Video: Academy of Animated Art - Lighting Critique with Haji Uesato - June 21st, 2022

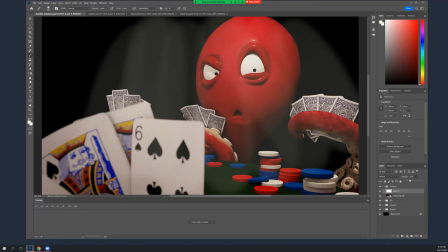[8:17]
Okay, as far as
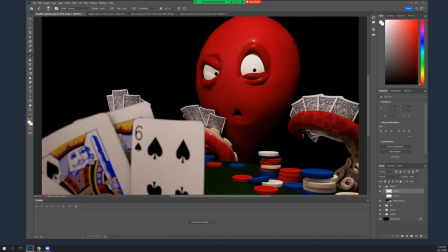[8:20]
just the composition of the shot as it is right now, I think a couple things you need to do. The table, the poker table, and its sort of iconic green is really hard to see because it's so dark. So you need to pick that up.
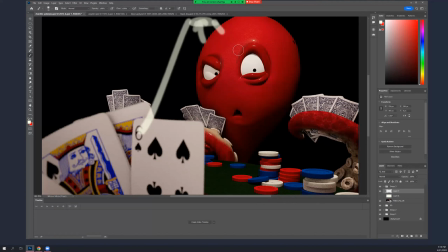[8:39]
Like, so one thing, like if wherever your source is up there, once you sort of add the volumetrics, even though this is felt, you'll get kind of a brighter spot in the middle here, which I think will help you a lot anyway.
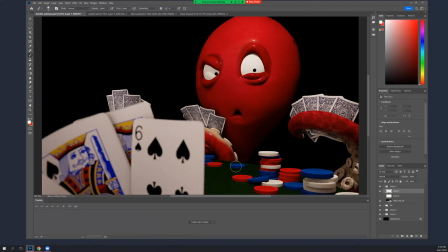[8:55]
You might pick up some specularity on the chips as well, which will make it feel, you'll feel the light up there. And actually, like even Octopus Dude,
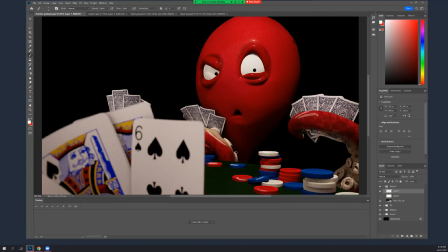[9:12]
pick up some highlights on his suckers, anything that, is kind of wetter. That'll help. Your eyes are still pretty blown out. I think they're a little too bright. And, I had said,
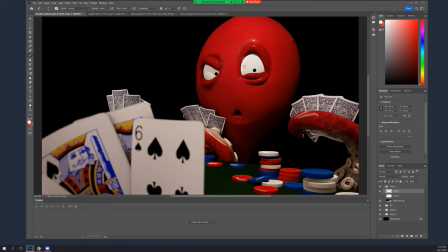[9:27]
try to like do like maybe an ambient occlusion pass to get some contact. Oops.
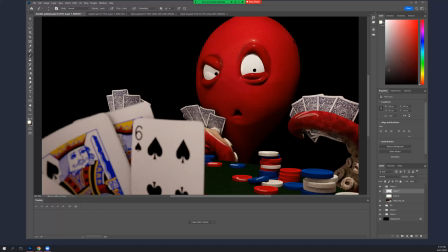[9:41]
All right, my thing keeps screwing up. To get some contact shadow in here. Oh, way too strong, but that'll help
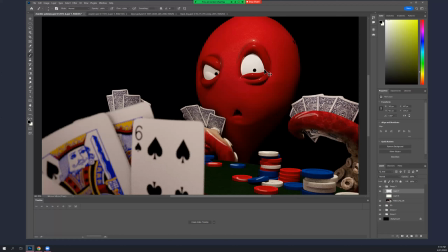[9:58]
round out your eyes a little bit, which they kind of need. Also, you know what? This shadow right there is really sharp. And so it makes me think that whatever your overhead source is probably too small, because you're getting very crisp shadows.
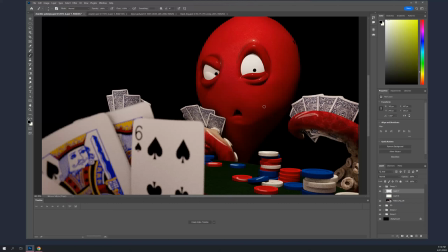[10:16]
And you can broaden that a little bit. Actually, I don't know how many lights you have in here, because you got to fill somewhere, and that overhead light. One thing you could do maybe is take your overhead light and make it really big,
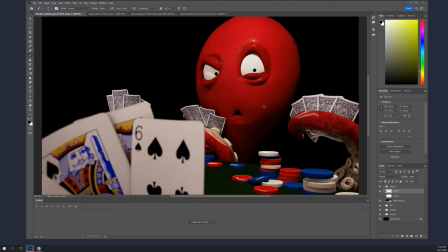[10:36]
like the size of the table, and reduce its intensity a lot so that it's more of a fill, more of a room fill, and then add that overhead volumetric light sort of in its place. So you get two levels.
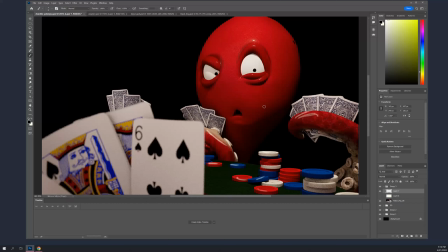[10:52]
You get a little bit of fill for everything, but then you'll get a much brighter hotspot in the middle, which will help. I think as far as the read of the shot,
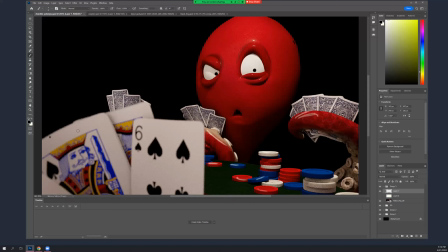[11:10]
I'm still getting a little bit of confusion between, the cards here, the opponent cards, and the octopus and his cards, because these whites are still pretty similar.
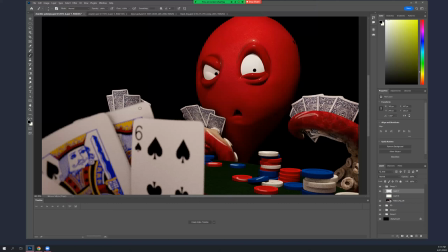[11:25]
So I think, you need to separate the foreground cards more. And I think the way to do that, because you've already got some DOF, which helps.
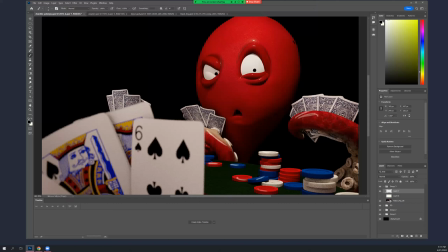[11:39]
Excuse me. I think the way to do that is to cheat down the value of these cards a little bit. Just make them a little bit darker. It's not like they're going to go black or anything, but it's enough, or whether it's just in comp or through lighting,
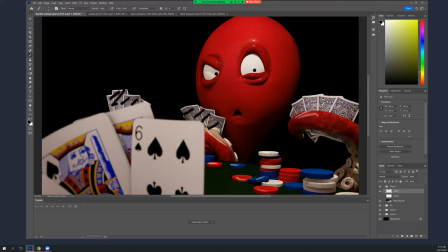[11:57]
depending on how they're being struck, especially because they are pointing down a little bit, like they're not shadowed, but they'd be slightly shadier than the side, the face card side of the opponent cards that are facing the light.
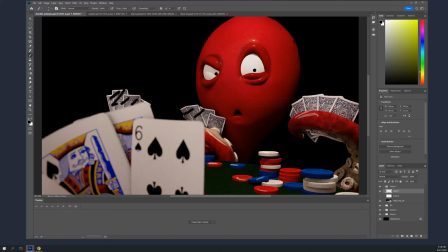[12:17]
So I mean that'll help give you the foreground, background, and the opponent hero thing that you really need.